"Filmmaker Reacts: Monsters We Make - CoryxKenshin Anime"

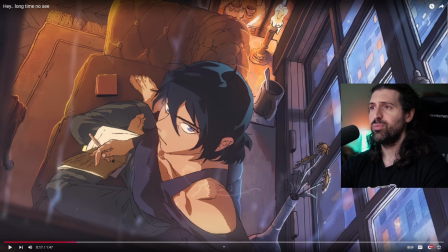(4:11)
You can see outside. It's beautiful, beautiful shot, beautiful framing. The perspective is executed fantastically. So, I'm not sure who drew this, who animated this, but fantastic work. Please inform me if you know. I'm just looking at this for the first time, but I'm super impressed.
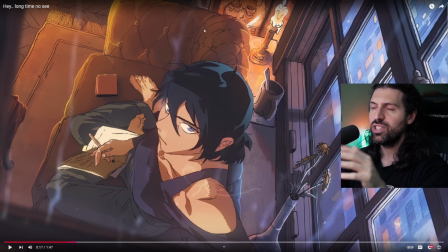(4:26)
And here we have the candlelight providing this nice warm rim lighting, kiss lighting as we call it, on the couch over here, looking fantastic, which of course is a beautiful contrast to this cold, rainy day outside. It's just so much in one shot. It's awesome.
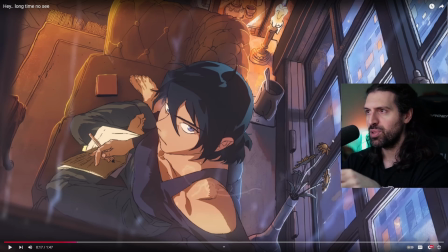(4:42)
It's like we're kind of being welcomed into this person's space. And we are also outside of the window here.
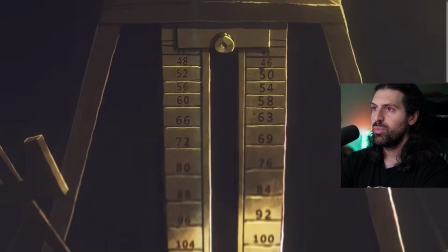(4:47)
As you can see the frame right here in the rain coming down. Beautiful. Another character here.
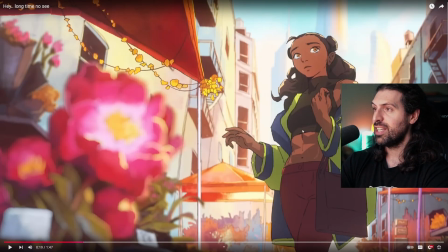(4:53)
And there's like this awesome kind of kinetic typography, which we'll get to. beautiful. Somebody's shopping for flowers out on the street. Again, contrasting this fight scene that we're about to see, this furious fight scene that we're about to see, in fact.
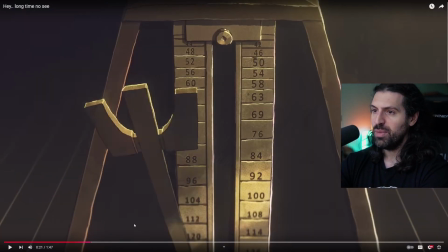(5:07)
Oh my goodness. And there it is. Like I said, the metronome. I love that this is the sort of anchor.
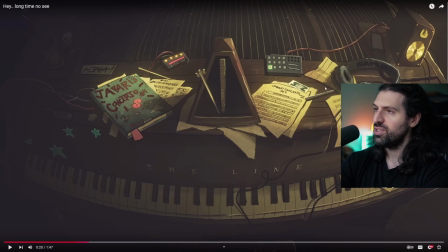(5:13)
Like I said, you see the line here is written out. We have notations, we have notes, we have custom, we have like a smiley face drawn on there. Jabari's concerto. We have Alpha on the piano. It's like character oozing with personal details and idiosyncrasies, which is fantastic to see.
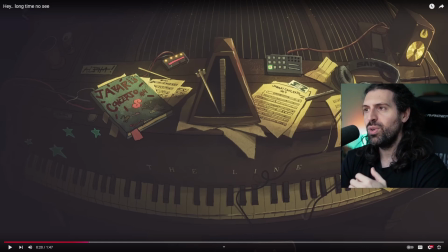(5:31)
And I love how the metronome was initially introduced. Number one, it relates to the piano music. Number two, we can presume that that character probably plays piano, the one who's falling to the hole, right? So everything is just stacked up really well to build character in the space of under a minute.
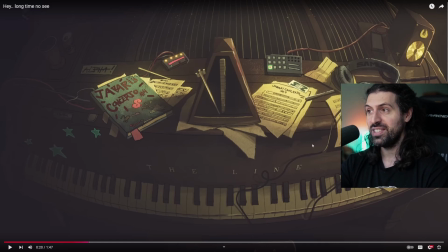(5:46)
By the way, that's what I want to emphasize here, and what I want to give credit for in this fantastic piece of art.
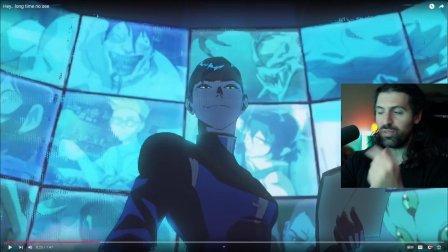(5:53)
We talk about it a lot. We're kind of looking at short films and stuff, like what questions does it ask, and then does it answer those? If it doesn't, was that an artistic choice, or is it kind of a misstep? And here we have just a wonderful setting of the scene. This could be some sort of villain character, and look at the screens. We have some very scary images on the screens, maybe some villains, maybe some creatures that we're going to fight,
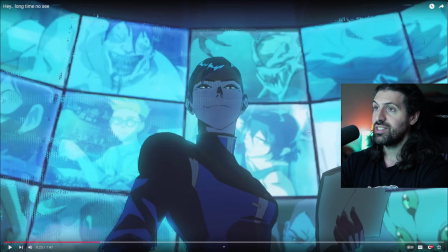(6:13)
and somebody's watching all these characters because there's all those character portraits we just saw. So now I can say, okay, maybe they got a little drone spying on these people. Look, this is the girl who we're outside her window. Right, so it's pretty cool stuff. I love how we're able to piece together the story from these couple little shots.
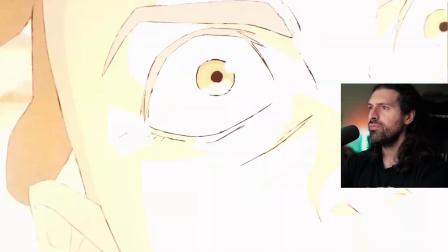(6:28)
Fantastic work. Escape, and then he starts to wake up.
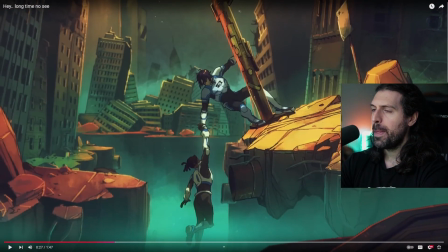(6:33)
I love that. Yeah, fantastic. And he does wake up on his own. I want to make that clear. He wakes up on his own from remembering. The metronome kicks in. He goes, "Whoa!" He doesn't really give up. Comes back to it, and then his friend does save him. Look at this little subliminal messaging too.
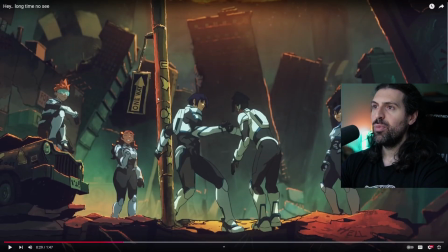(6:48)
Get out, which I think it actually says later. One way is up, right? It's so great. He climbs back up out of the pit. It's a one-way street, baby. It's this way or nothing. You're dead. Such a great, fun thing. We can see, of course, these are all the guys.
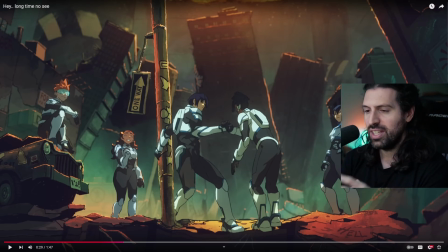(7:04)
These are all the characters from those little vignettes that we got into their lives.
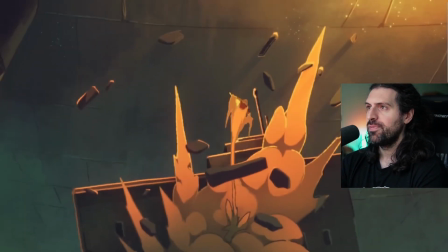(7:09)
Very well done. So fun. And then this is what I wanted to look
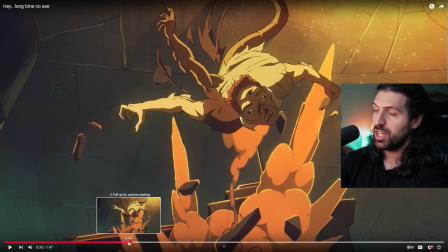(7:14)
at. So can we just talk about the quality of animation here?
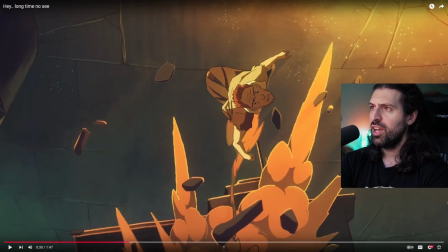(7:16)
So we have here, let's go frame by frame, this sort of person moving towards the camera, and then they actually open up and reveal this just
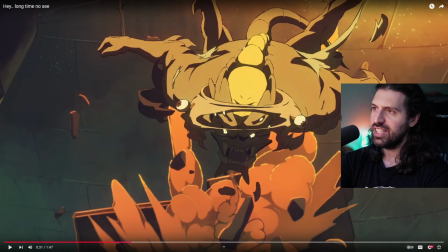(7:26)
disgusting kind of like insectoid monster, and it's fantastic.
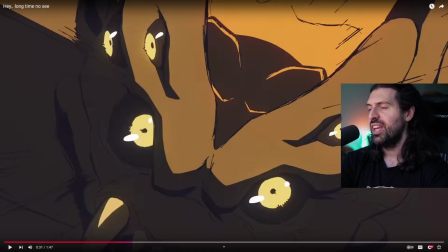(7:31)
It looks almost like a scorpion. Really cool monster design too.
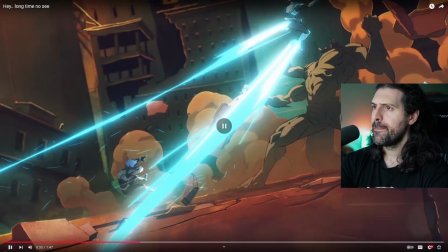(7:35)
Shout out to the designers. This is what we got to talk about, the sound design.
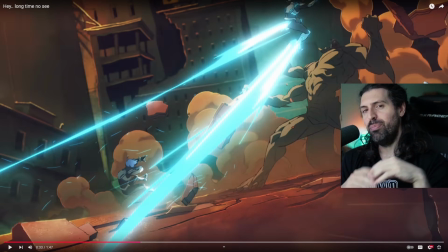(7:41)
I love that we start with this bed of just very soothing piano notes throughout.
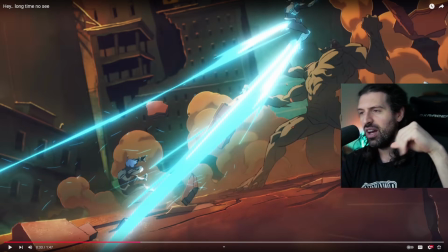(7:47)
And then we're actually going to pull that rug, that bed of sort of comfort gets pulled out from under this piece.
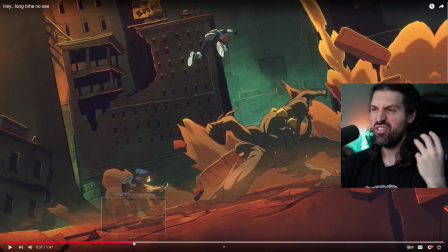(7:54)
And now we just have this like vicious and crunchy sound design. And listen to this.
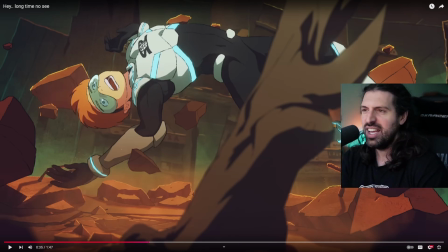(8:04)
And it's raw. It's brutal. I feel like I'm there. It's visceral, right?
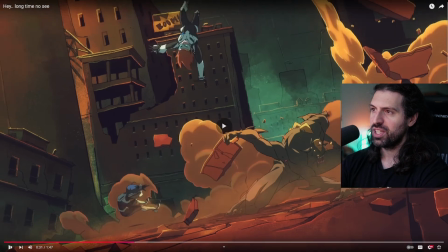(8:10)
So I want to look at this choreography too. Fantastic work and a real sense of momentum.
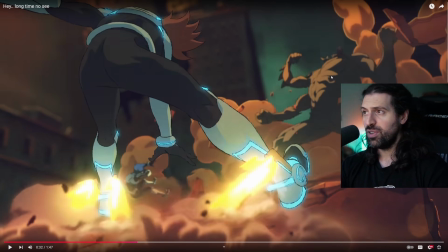(8:16)
Also, we have look at the rack focus from this character over here with the shallow depth of field.